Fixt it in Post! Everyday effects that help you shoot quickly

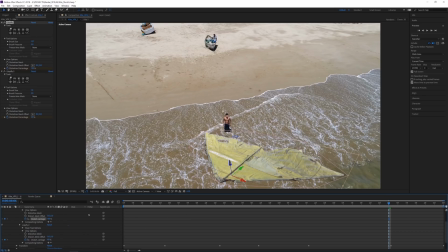then the distortion percent also I'm going to animate on this one and maybe this one will be near 100% and
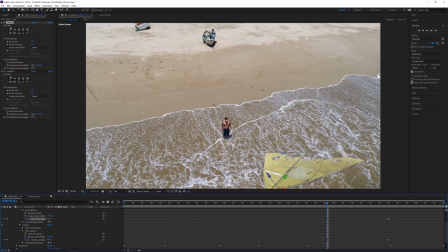Maybe you can go up here Make this go, let's say to zero and make the other one kind of go up You know sort of like that you kind of want to play around with it. So let's say like this
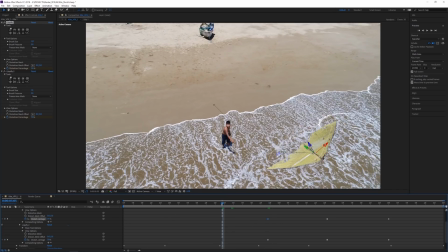maybe this goes up a little then in here maybe both of them go up both sides kind of get distorted there you get the point maybe here they're both at zero
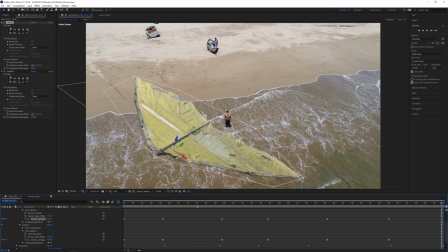here maybe we'll increase this side and decrease this side again kind of play around with it it's kind of
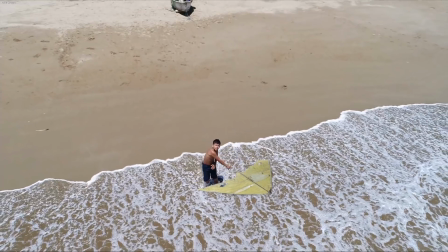like when you're animating the actual you know position or the path of the kite and then You just kind of play,
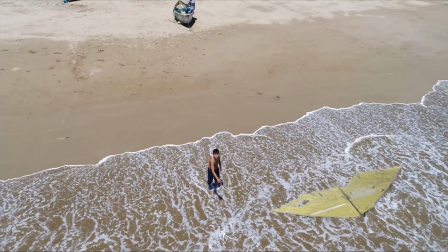you know, do your preview and make sure that it looks good. If it doesn't, you go back in and you start the thing.
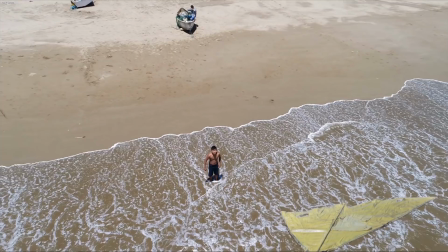You're never going to get this kind of, like when it comes to motion,
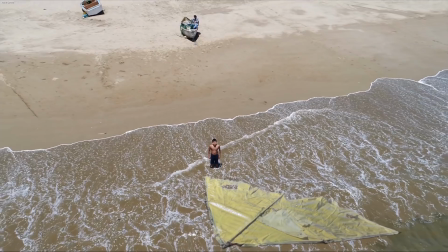you know, whether it's the actual path of the kite or, you know, like here we're doing this adding extra little flapping kind of,
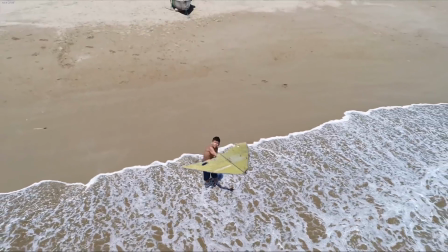you know, distortion to the wings. You're never going to get it perfectly done right away.
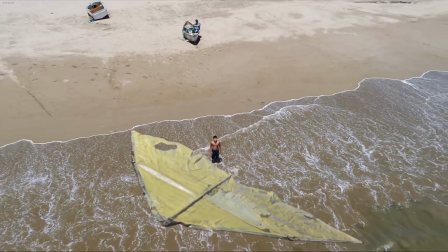But you can see, right, like you see up here, how it's distorting it a little bit extra makes it feel like it's bulging a bit more.
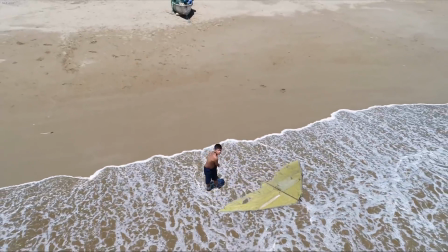So those are the kind of things that you can do easily. And again, maybe I'll actually even increase that amount and kind of get it looking to the point that I like.
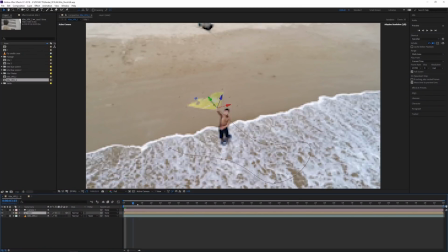So I actually end up kind of playing around with the motion of the kite a little bit further
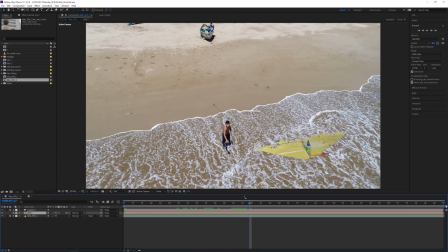and kind of also reanimating the kind of distortion of the kite until I get it to a point that I like. And that's something you've got to keep in mind when you're doing effects, is that it's never a simple one, two, three kind of step process.
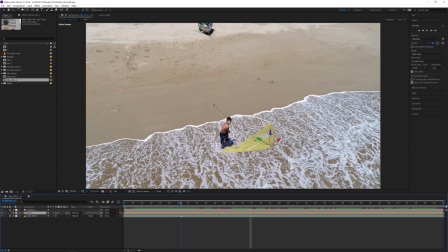You're going to go 1, 2, sometimes go back to step 1, then go on to step 3 and so on.
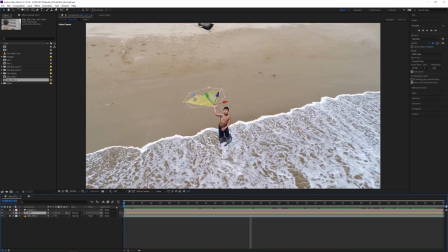You're kind of going to be always tweaking it and adjusting it. Anyways, I got the kite moving how I want it to be in the starting. So I'm happy with that, but it definitely still does not look like it's a part of the shot. And there's a few reasons for that. Colors and contrast, all that stuff is definitely one of them.
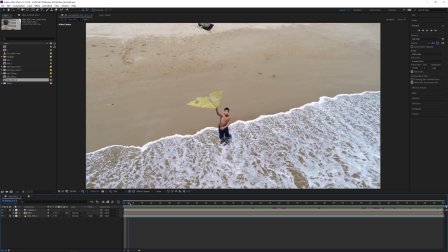It does not match our background footage. but also a key thing is missing like the shadow like in here you can see we have the kite and the boy here you can see the shadow from his hand but there is no shadow from the kite so we can add that actually pretty easily
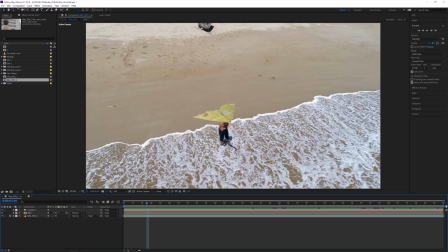but before i do that i actually want to kind of pre-compose and you could see all of our 3d work that we did into another composition but i also want to add something to this shot so um to our 3d element so one thing i want is that as the kite kind
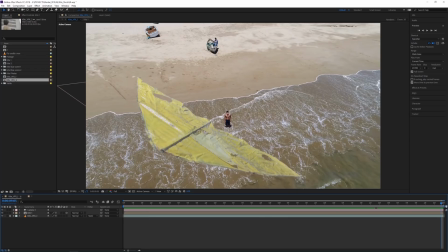of goes up towards the camera here, I would like to add it, basically make it look like it's going out of focus. It's getting so close here that the camera is staying focused on the boy and the kite is going out of focus. So that can be easily done because we actually have a 3D layer. Everything's done in 3D.
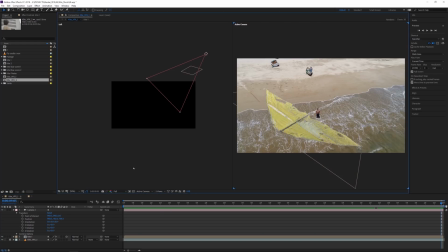So if I go to our two horizontal views here, you can see this is our camera and this is actually the kite.